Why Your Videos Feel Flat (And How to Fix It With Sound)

Sound doesn't have to be literal. Just because you see something doesn't mean you have to match it exactly. Instead, think about how you want your audience to feel. You can exaggerate moment or build emotion.
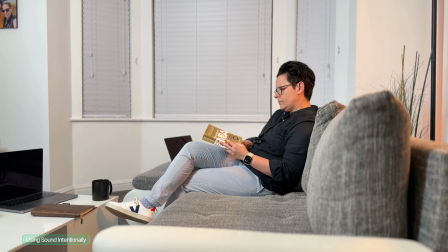511s
For example, you can suggest things happening off screen. Say you're sitting in your room and you add a windy or rainy sound. You immediately suggest that there's a bad weather out there, even though we don't see it. Or add a scream or fight sound between two people. We know something is off with the neighbors.
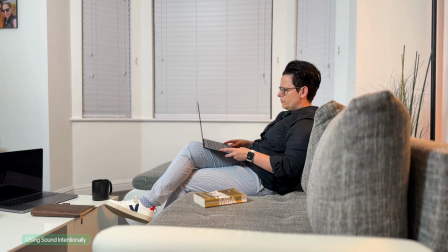Sound lets you expand your story beyond what's visible. Now let's fix something that instantly makes your edits feel more professional. J-cuts and L-cuts. Open your timeline. Right now, your clips probably cut like this.
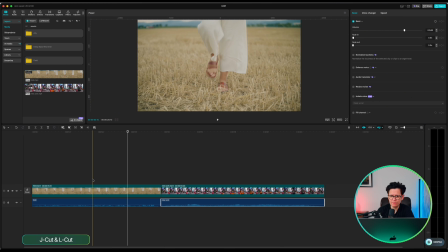556s
Video and audio change at the same time. That can make edits feel harsh.
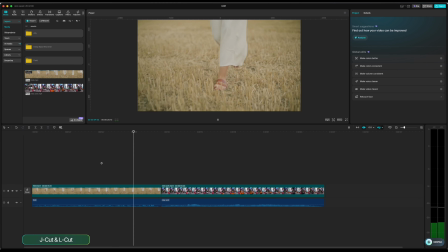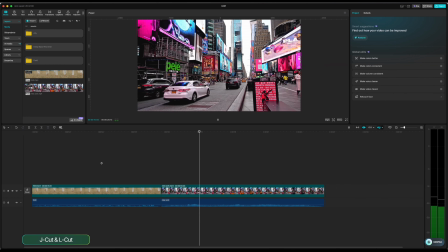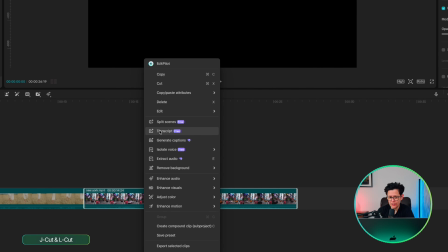574s
So here's the J-cut. Select your second clip, right-click and choose separate video.
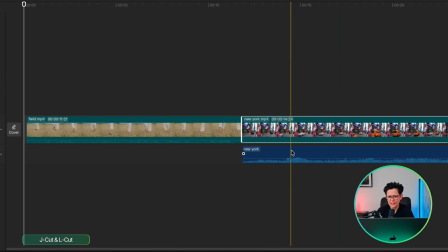580s
Now take that audio and drag it slightly to the left so it starts before the video. Now when you play it back, you hear the next scene before you see it.
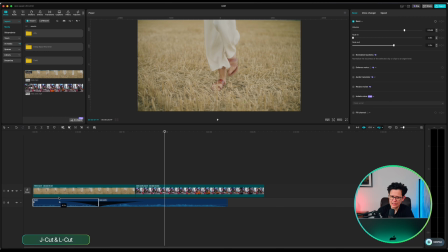589s
That's a J-cut.
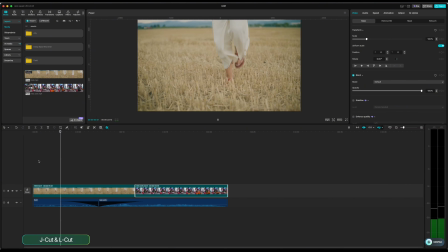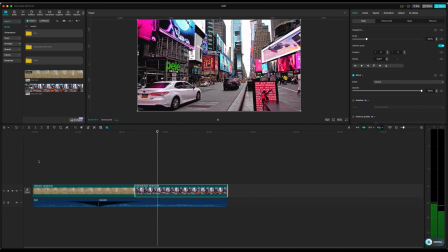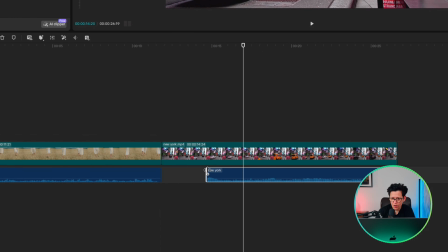608s
It prepares your audience for what's coming and makes the transition feel smooth. Now do the opposite. Take the audio from your first clip, separate it, then drag it so it continues after the cut. Now the visuals change, but the sound continues. That's an 𝗙𝐸𝗏.
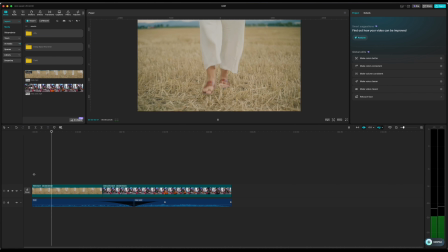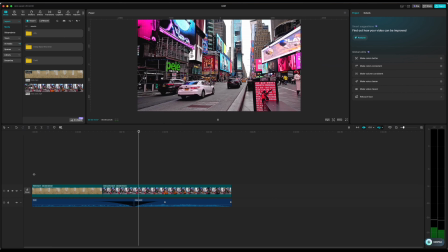This is a small change, but it makes a huge difference. Your edits stop feeling choppy and start flowing naturally. Finally, mixing. This is where you balance everything. Go through your timeline and check. Nothing is clipping, your voice is clear, music sits underneath, effects are balanced. Keep your main audio around -6 to -12 decibels. If something feels off, adjust it. Good sound design is about balance. Sound is what gives your video depth. It adds emotion, tension, and intention to everything you create. And once you start thinking in layers like this, your edits instantly feel more professional. So take this, start experimenting, and see what works for you. If this helped you, make sure you hit subscribe and turn on the notification so you won't miss anything from us. Now go create something incredible, and I'll see you in the next one.